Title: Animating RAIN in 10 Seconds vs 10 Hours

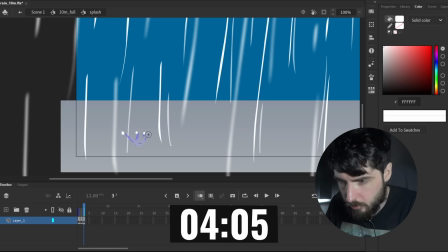Kind of rises up and then turns into droplets, kind of falling back down and disappearing. Maybe like, yeah, that'll do. So now we can place a bunch of those around, timed differently, different sizes.
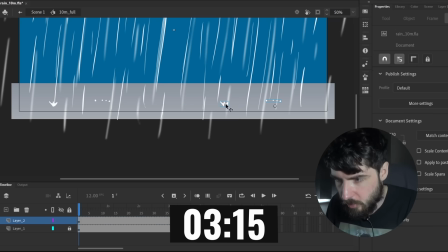So I'm gonna do like a layer of splashes up here with a few different starting times. And then I can put some in the deeper background.
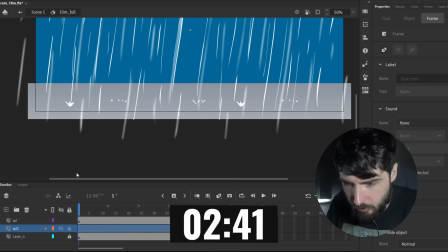The amount of time that's like naming things and just gonna place a bunch more of these. I'll do 1 more layer of splash as well. Make it look nice and 3-dimensional. 148. This kind of went faster than I thought it would. Of course, with each new layer, I have to add more of them because they're getting smaller.
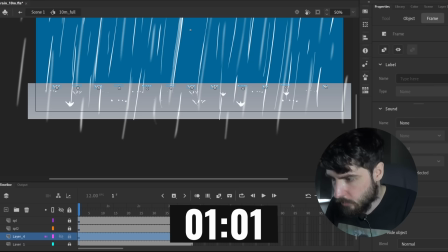Hopefully it doesn't look too copy-pasted. Also make this, this back layer a bit more blue.
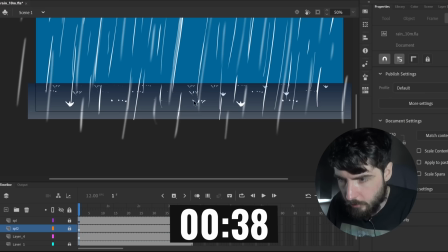Same with this one. 49 seconds. Okay, I really need to change the timing of some of these things.
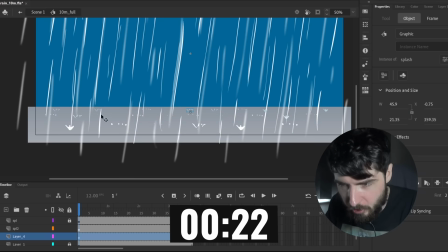26 seconds. Yeah, I'm not doing much of a background, am I? What do I want to do? Nothing else, I think.
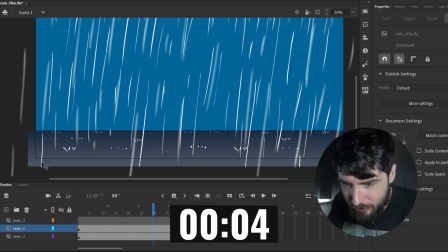Yeah, I think that's good. 5 seconds. Okay, that's, yeah, I'm done.
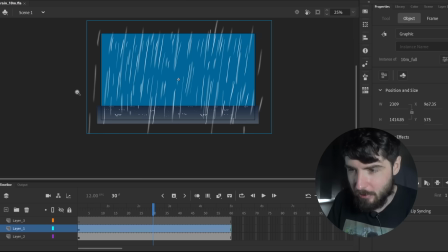Okay, I think this won't be too bad. I would have liked to have done a bit more, but oh well. Let's have a look at what we've got.
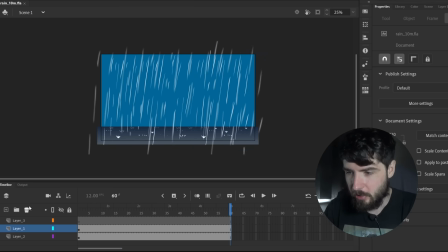Okay, that's pretty decent. The screen recording is a bit laggier and slower, but you would have seen the real version before this. Pretty rainy. It's supposed to be concrete on the concrete, but I guess but I wouldn't blame you if you thought it was water. I think it still works either way, but yeah.
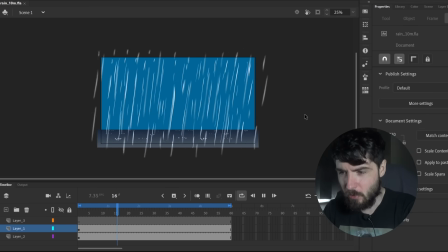I think the rain looks a bit too in the foreground, but this is way better than the 1 minute. More of an immersive experience. Okay, let's see what I can do with an entire hour.
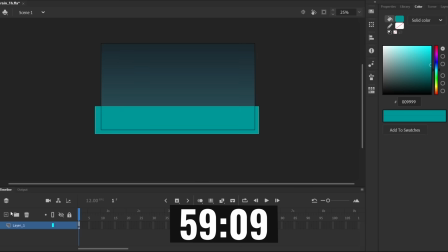To start off this 1 hour rainfall, I made a background. A dark, gloomy forest with some dead trees and a night sky.
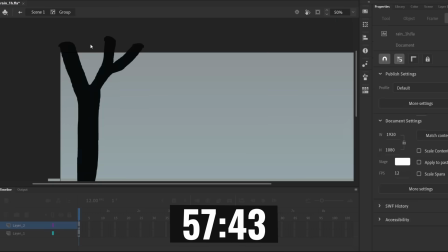That was helpful because I was drawing the raindrops in white and I also need to know where they land.
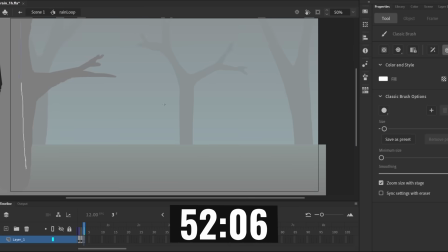For animating the rain, I used the same method as 10 minutes. In the past, I've made rain by animating a single raindrop and copying it and putting it all over the place.
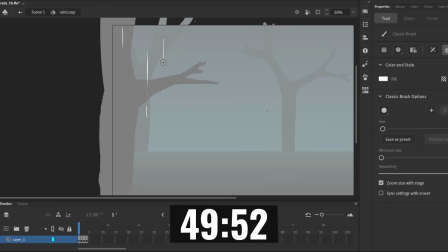But I thought hand-drawn, frame-by-frame style just looked better. So I'm making this vertical loop like the 10 minutes, but paying more attention to the detail on the line work.
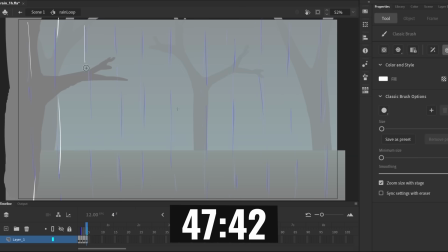I use an onion skin and redraw each line moving downwards in a purposely inconsistent kind of way, so it doesn't look like a flat image just moving down.
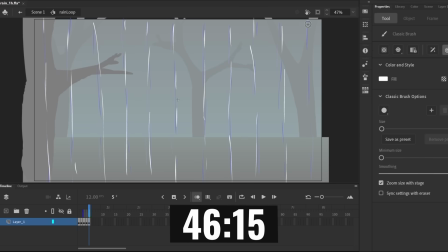8 frames of that gives a varied and interesting enough loop.
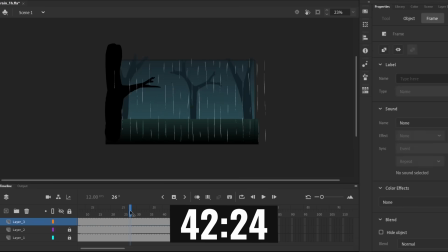Then I duplicated the whole rain section and squished it because I wanted it to be a bit thinner.
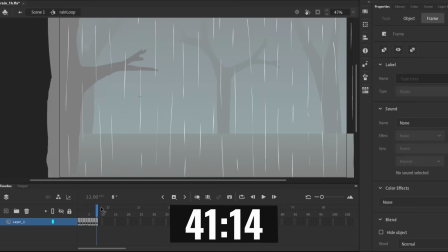I can also offset the starting frame of the second rain loop for more variation.
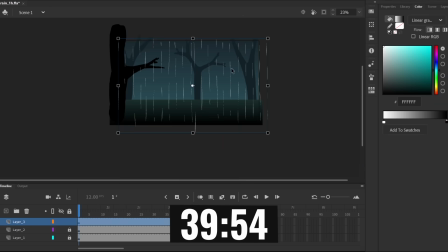Now with a good sheet of rain, I'll copy that into a few different layers, changing the size, opacity, and blur to give it that depth, and skewing it so it's moving diagonally in the wind.
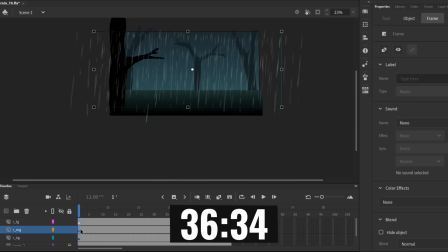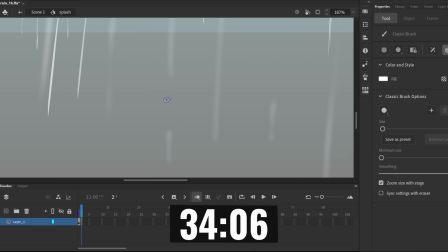For the little splashes on the ground, I made a short loop again with more detailed drawings and a few more frames than the 10 minutes.
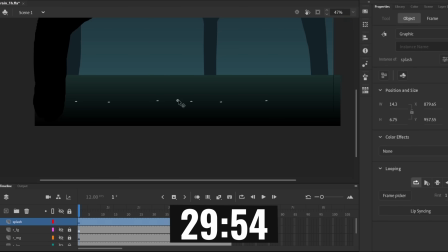Then I placed a whole lot of these splash graphics all over the ground, with a few rows at different sizes and opacities.
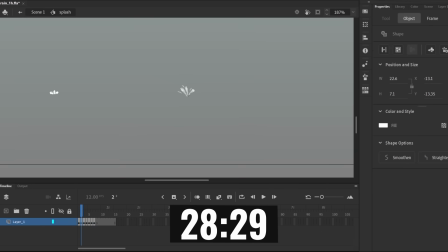The key to making it look natural is setting the starting frame on each one to something different.
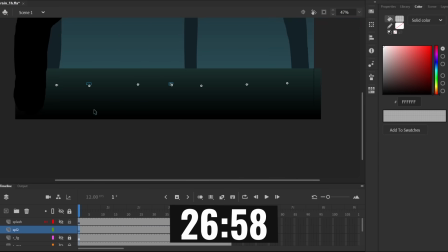I also had about 10 empty frames at the end of each loop to give it a bit of a pause. You don't want the splashes that are next to each other to have the same starting point. Aside from that, it's good to have a mix of short and long delays between adjacent splashes.
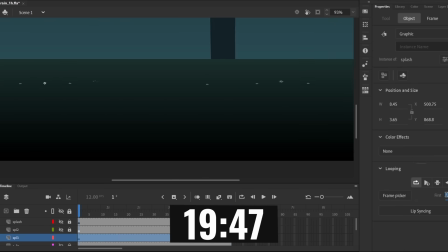The rest of the time is spent working on the background and making small adjustments to the rain and splashes.